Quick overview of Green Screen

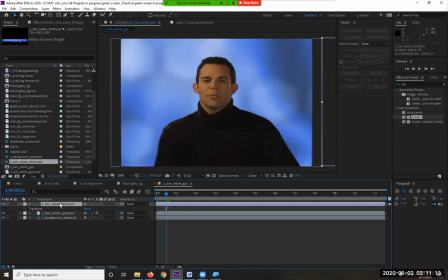We'll go under position, keyframe that, go over about 1 second. I'm holding down the shift key so I get a straight line.
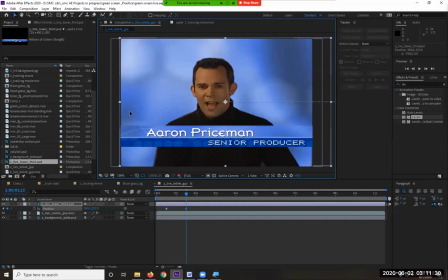And we end that. So we look at the animation.
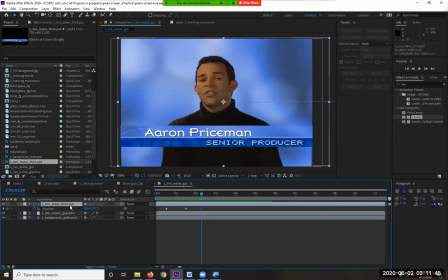Now, you don't want to keep that on the screen all the time. So I think a simple fade out, opacity, key on the keyboard.
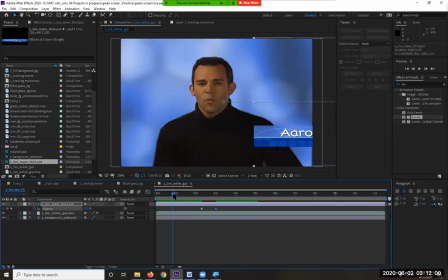Now, the other thing I can do with this is actually play with the keyframes here. I'll have it fade as it comes in.
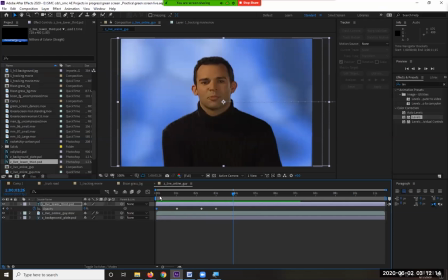It's subtle because it only is a few seconds, but again, it adds a little bit more interest on there. And then I go
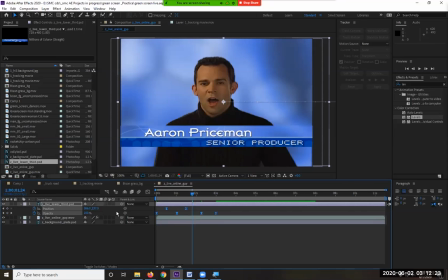F9 for easy ease. Make it a little smoother.
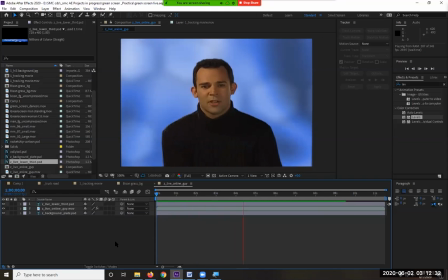Not too shabby. And then I would play with the length and stuff. Then I would take that, of course, and say, what else? Well, one of the things I do, I'm not sure I got this to you because it was just too freaking big, but there's a thing called a video wall, which has a
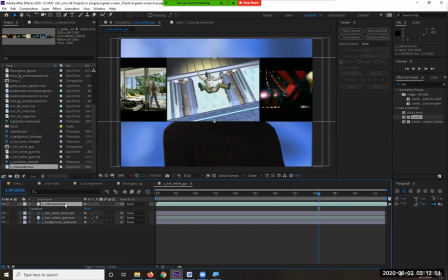specially made animation.
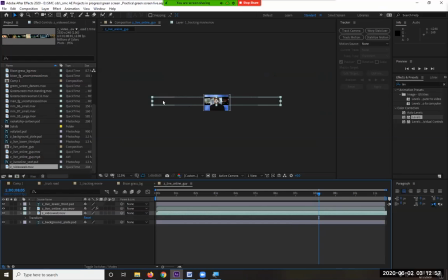I'm going to put it behind him. It is this big. Proportionally speaking, this is 3,500 pixels by 240 tall. And the reason I do that is literally
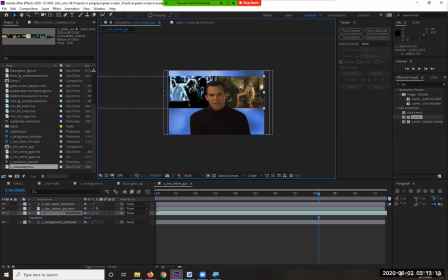so I can actually do what I just did with his name, is start this in the background like this, go position, start at the beginning, keyframe it,
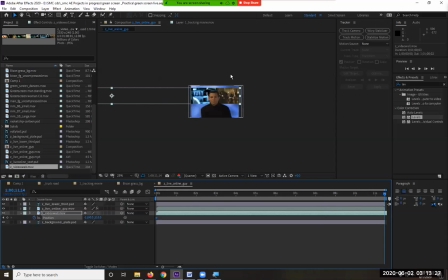go to the very end, too much, and just have it move all the way across. So now when I look at this,
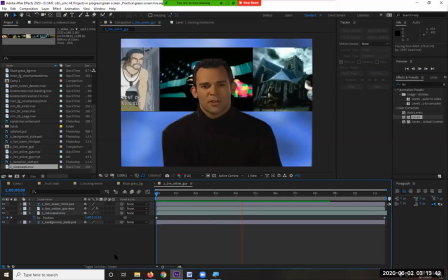see how much more interesting that is now? It's not just a talking head.
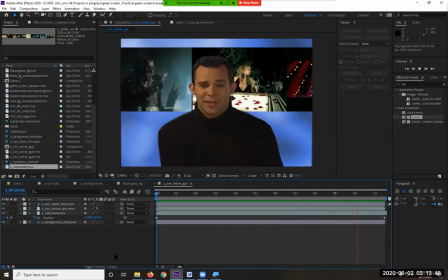It adds a lot more life to it, a lot more interest. It allows you to do other things with it.
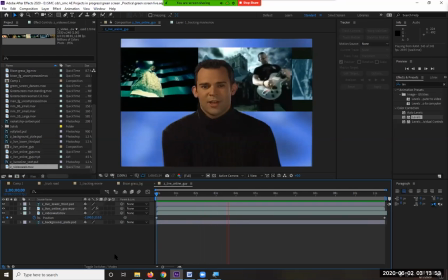And there's the loop in real time.
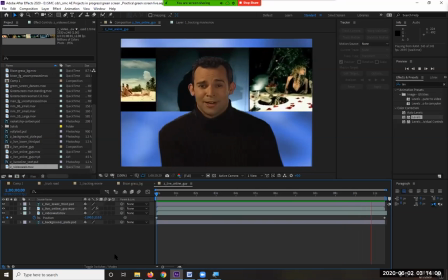So these are the sort of things that we can do to make things a little bit more interesting, nicer.
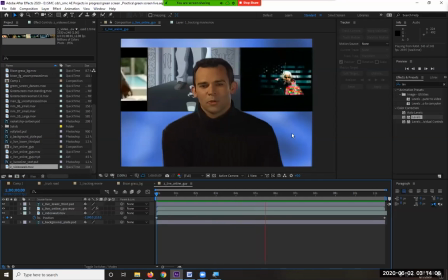Just take these things. I mean, I could have just easily have done opacity on his name at the beginning,
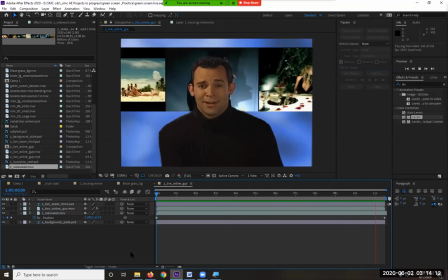but having it move and fade up at the same time, like you barely even see that fade in,
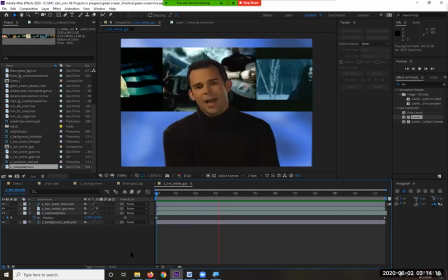but it's just those little touches and then fade out.
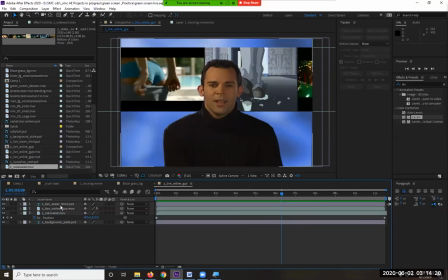I was probably not on the screen long enough to really read properly though, so of course I would sit there and go with lower thirds, go to my keyframes. Remember the letter U is open your keyframes. And we'll just slide this over for a few extra seconds.
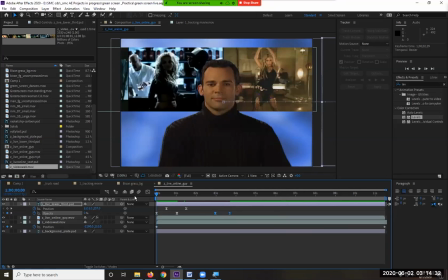Give more reading time.
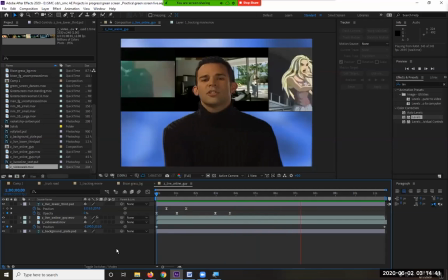1,000, 2,000, 1,000, 3,000. Yeah, that feels a lot more smooth for the time to read and stuff.
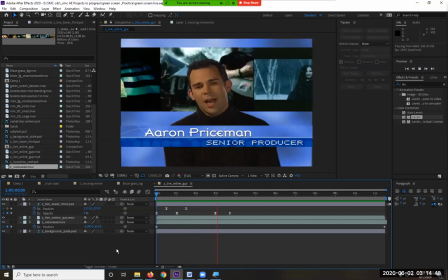And I'm having the video wall in the back moving the opposite direction just for difference between his name coming in on one side.
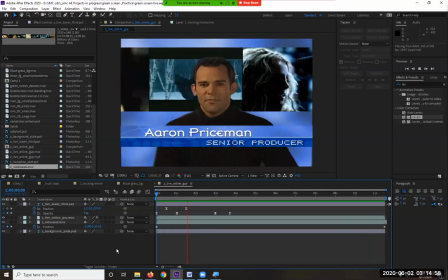So again, it's just a quickie little way of doing things. But this is a very, very common, done a lot,
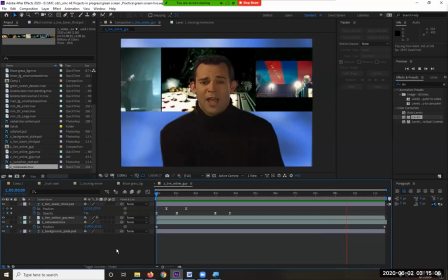more closer to a lot of things that people will, if you get into this, have you doing.
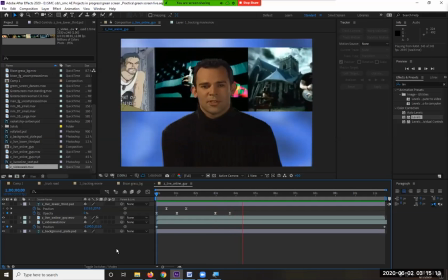Because obviously, particularly with YouTube channels and stuff, you know, I'm sure you've all seen the Zoom green screen work,
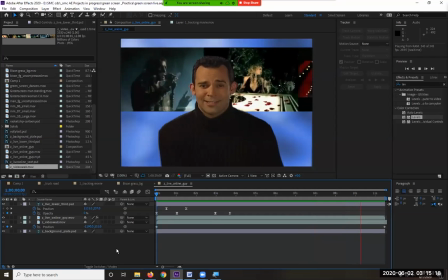you know, but you look like a ghost. It's terrible edges and stuff.